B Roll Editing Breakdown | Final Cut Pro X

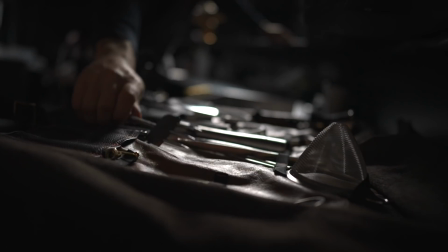[0:00]
My personal favorite in that entire sequence is when the ice is smashing and you hear like that's such a good shot. So I thought I'd start from the beginning and take you through the entire process of how I edited this sequence together and what kind of keyframing, what kind of effects I added and those kind of things so that you know how I pieced this entire thing together. So let's start with the first shot. So this shot was actually something that I had planned in my head for a really long time and I kind of used the same establishing
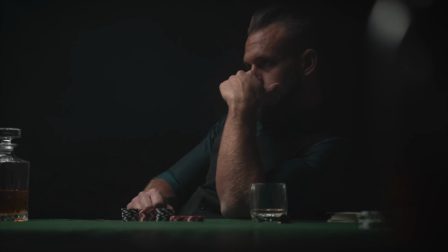[0:31]
shot as I did for the poker video but I kind of want to have a little bit more motion into this so I asked Edwin to take a
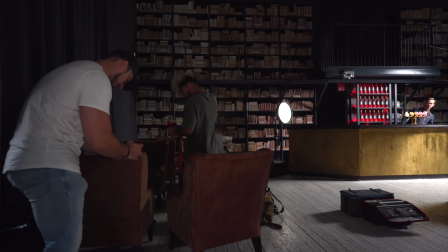[0:38]
drink of Campari and sit down in the sofa and have a sip and as you can see like in the foreground the glass is coming up slightly so you are
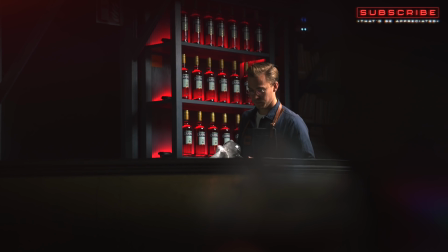[0:47]
introduced to the Campari both behind the bartender but also in the foreground and to give the shot a little bit more like warm
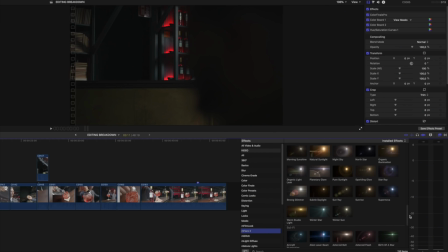[0:55]
feeling. I also added in a lens flare from M Flare 2,
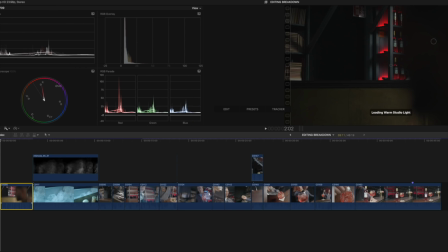[0:59]
which is a plugin that I used throughout this video in a couple of the shots to make it look so good.
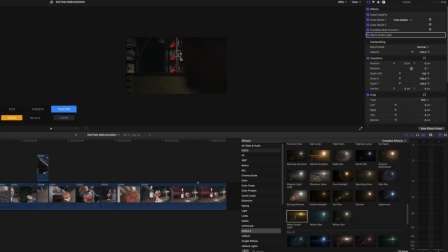[1:05]
It is super simple. You just drag it onto the clip and then adjust the color of it and then track it so that you can like have it a little bit glowing.
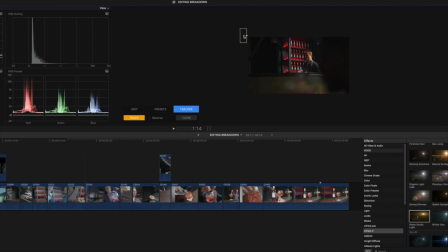[1:13]
And if you look at down in the right corner, you can actually see the aberration coming up moving ever so slightly,
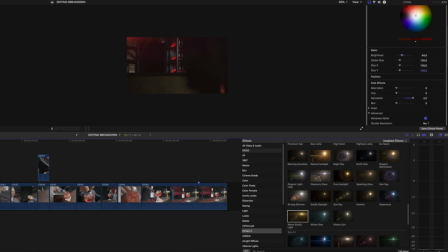[1:20]
which actually made the whole shot become way more alive than it was before. And the second shot with the eyes was something that turned out way better than I thought it would,
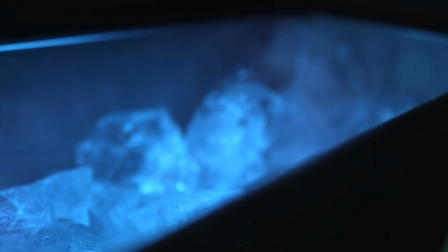[1:32]
because initially I wanted to get this shot with a 40 millimeter baddest, but then I reverted back to the 24 millimeter because I think it looked so much better with that one.
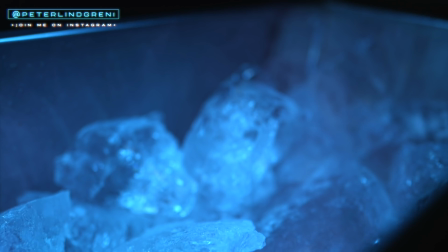[1:43]
And I also wanted to have the Campari logo visible in the right hand side of the frame as we were going back. But as I got into the editing, I also wanted to add some sort of like touch to it.
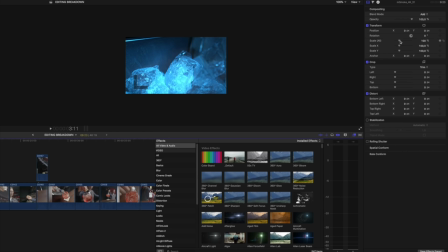[1:56]
And that is where I added in the smoke and made it look like the ice was really cold and you have this steam coming off the ice.
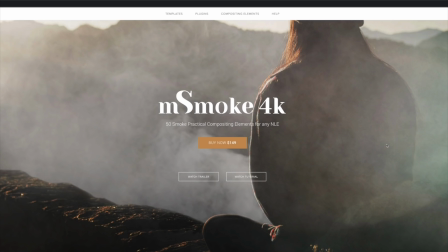[2:05]
And what I did is that I downloaded the smoke pack from MotionVFX and And then I added it on
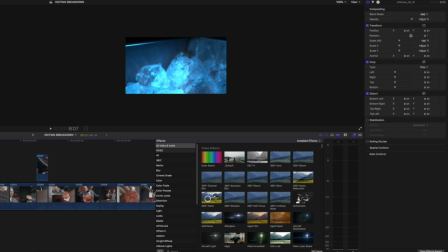[2:12]
to the clip and then scaled it up so that we could scale it down as we were moving away from the ice.
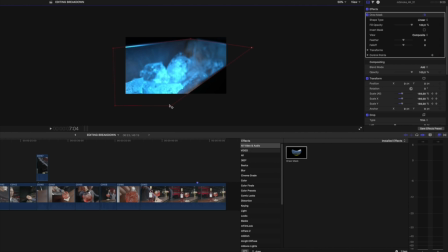[2:19]
And then I masked it out so that it wasn't visible except for above the actual ice tray that we had in the shot. And then I also wanted to have like the ice cracking, like... To make it more in-depth and make it feel more alive. In this shot I didn't do that much of adjustments to except for some slight keyframing to both the scale and the rotation and
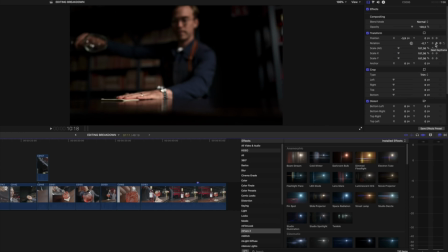[2:43]
also the position of the clip to make it feel like it's a little bit more steady and a little bit more aligned with as I wanted it to be. And for the shot when I'm panning up as he grabs the ice chopping tool I'm actually wanted to make
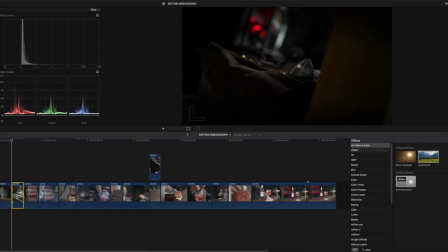[2:58]
that a little bit more blurred out in the beginning so I added something that is called a directional Blur to it,
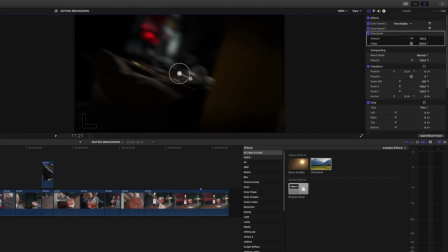[3:06]
which is actually something that's built into Final Cut Pro and it's super simple to add in You just drag it onto your clip and then I decided to keyframe the first couple of frames so that it gives us a little bit like a